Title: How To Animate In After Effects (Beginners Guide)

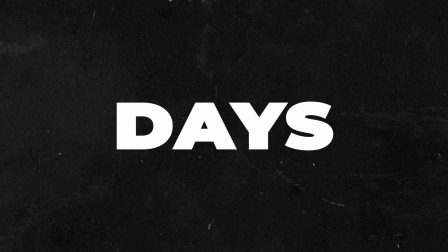I learned how to animate in After Effects in only 3 days by just watching and copying YouTube tutorials. And now, several years later, I'm finally going to give back to the world by helping you guys out and showing you exactly how you can create this unique chessboard animation in After Effects. Also, if there are any content creators watching, check out the top link in the description. My website may have something of interest to you.
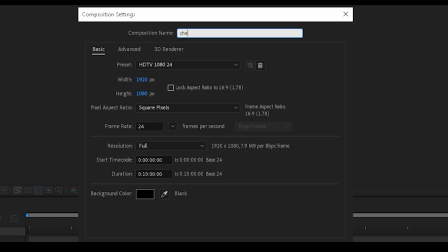Right, so the first thing you want to do is create a new composition. I'm going to name mine Chess Animation.
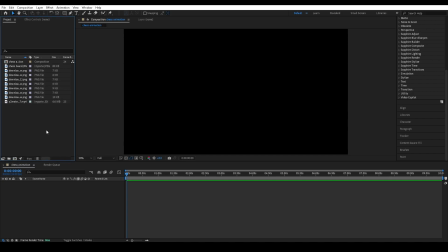And then what you want to do is import the assets you're going to use. I've got a bunch of stick men and a chessboard.
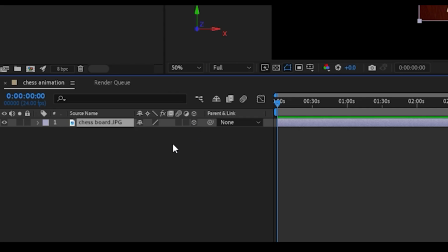I'm going to import the chessboard. I'm going to press the 3D icon to make it 3D, and I'm going to press P to open up the position.
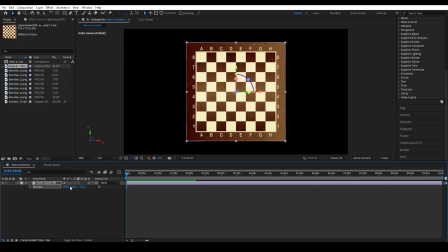I'm going to rotate it,
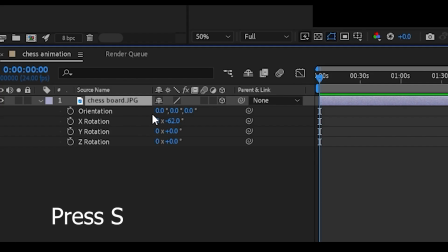and basically I'm going to organize it and put it in a position so and then it looks roughly like this.
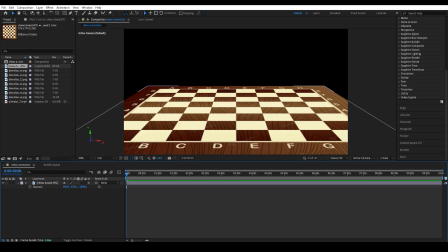So and then it's almost flat, but not completely flat. Then I'm going to import the stick men, and
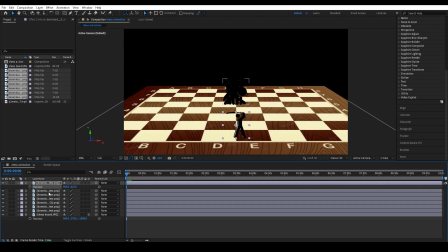I'm going to import them together and put them above the chessboard. And I'm going to press P on the keyboard to open up position, and I'm going to move them to separate them from each other.
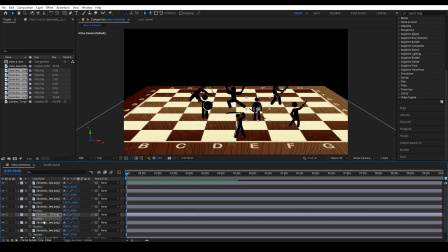So, and then you can individually see all six of them. I'm going to then move them. So, and then they are wherever I want them to be on the chessboard. So I want them to be in the middle of a square, and I want them to be just opposite.
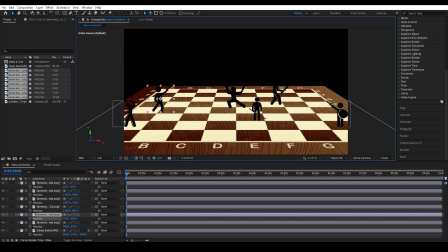I want two teams basically of three on each side, so I'm just going to move, like, randomly move them, so and then they are on separate squares at either end of the chessboard like a normal game of chess would be.
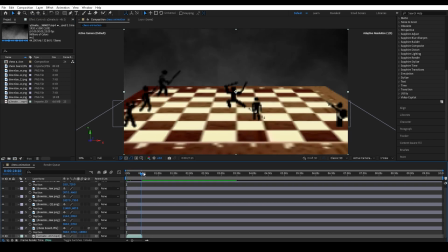I'm also going to import my background, which I'm going to put
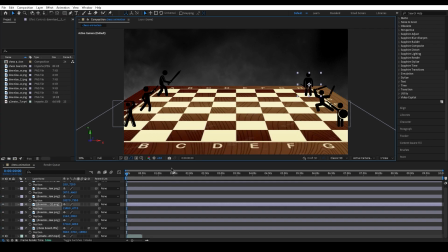below the stick men and the chessboard, and it's going to be this misty background that I've got here. It's just a quick overlay, like this simple overlay you can get on YouTube. I'm also going to organize all of the stick men, so and then they are all in order.
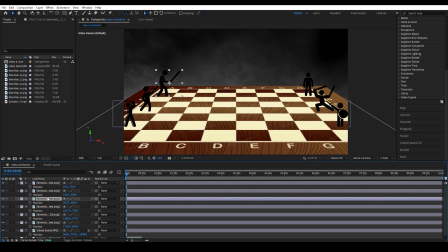So as you can see here, it goes 1, 2, 3, and they are all next to each other. So and then if one which should be behind is actually in front, then it will look weird. Then you obviously, actually no, not obviously, but and then you scale down the ones further away, so and then you get that realistic look.
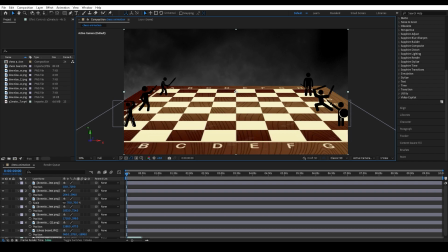So I'm gonna put 70 for the one at the back, and I'm gonna put 110 roughly for the one at the front.
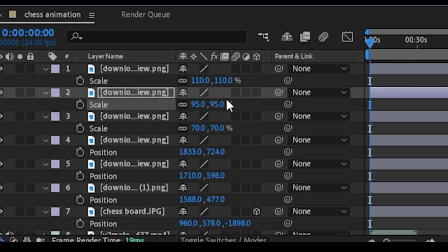And this will make the one at the front look bigger, and it will give a sense of depth. And I'm gonna make the middle one 95.
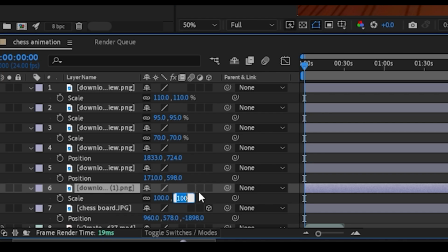And I'm going to do the same with the other side, with the other three stick men. So I'm gonna make it 80 on this one.
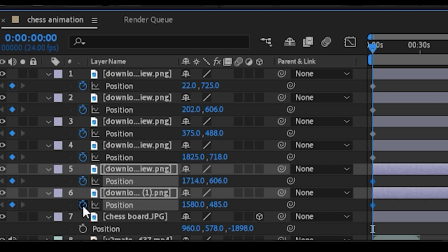And then what I'm gonna do is keyframe all of the positions of all of them.
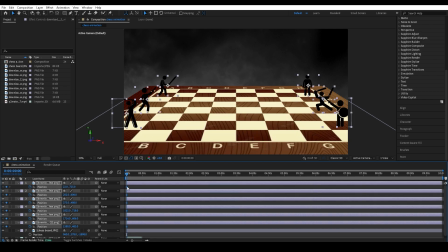And then just, I'm going to get all of the keyframes I've just made and move them forward slightly. Okay, that's too far. So I'm just going to make it so it's a couple seconds forward. There you go, maybe 1 second. This is so it doesn't move instantly, because you don't want it to be, I want to give it, make it stretch out the animation a bit more.
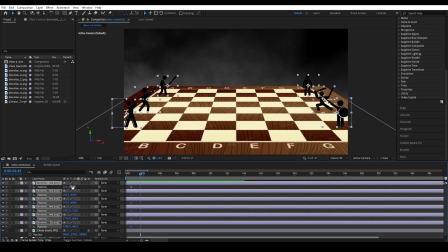But yeah, then I want to go forward a bit more, maybe a second or two after. And I'm going to move, actually no, not all of them. I'm going to move them individually. Like the first one here, I'm going to move it a couple squares forward like it's just made a chess move.
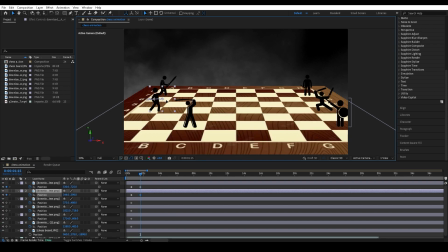And I'm going to do the same with the other one, but I'm going to move it to a, not maybe, I'm going to move it one forward, one more than the other one, so it looks like they're moving randomly instead of just being all moving to the same one. It gives it a bit more, it makes it look more, a bit more interesting.
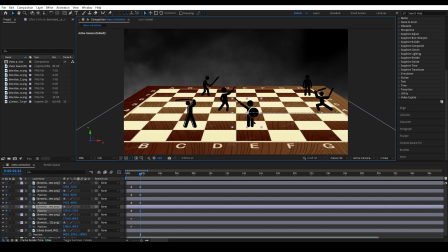And yeah, just keyframe it a couple seconds after the original and do the same with all of them. So, and then they are kind of like getting closer to each other. So like, the ones on the closest to the camera, or the ones closest to us, are like facing each other, and you've got this nice, so like they're coming in to fight each other,
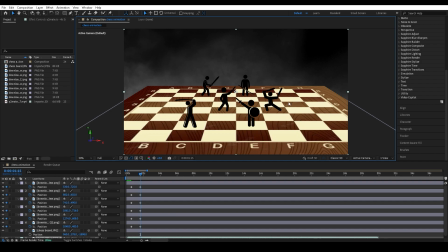but make it random so it's not just like a line of people, so it looks robotic. Make it so it looks realistic, like they're moving at different times. And this is what you should have so far. It looks a bit laggy, but yeah, it's not smooth. So to make it smooth, you want to highlight the keyframes.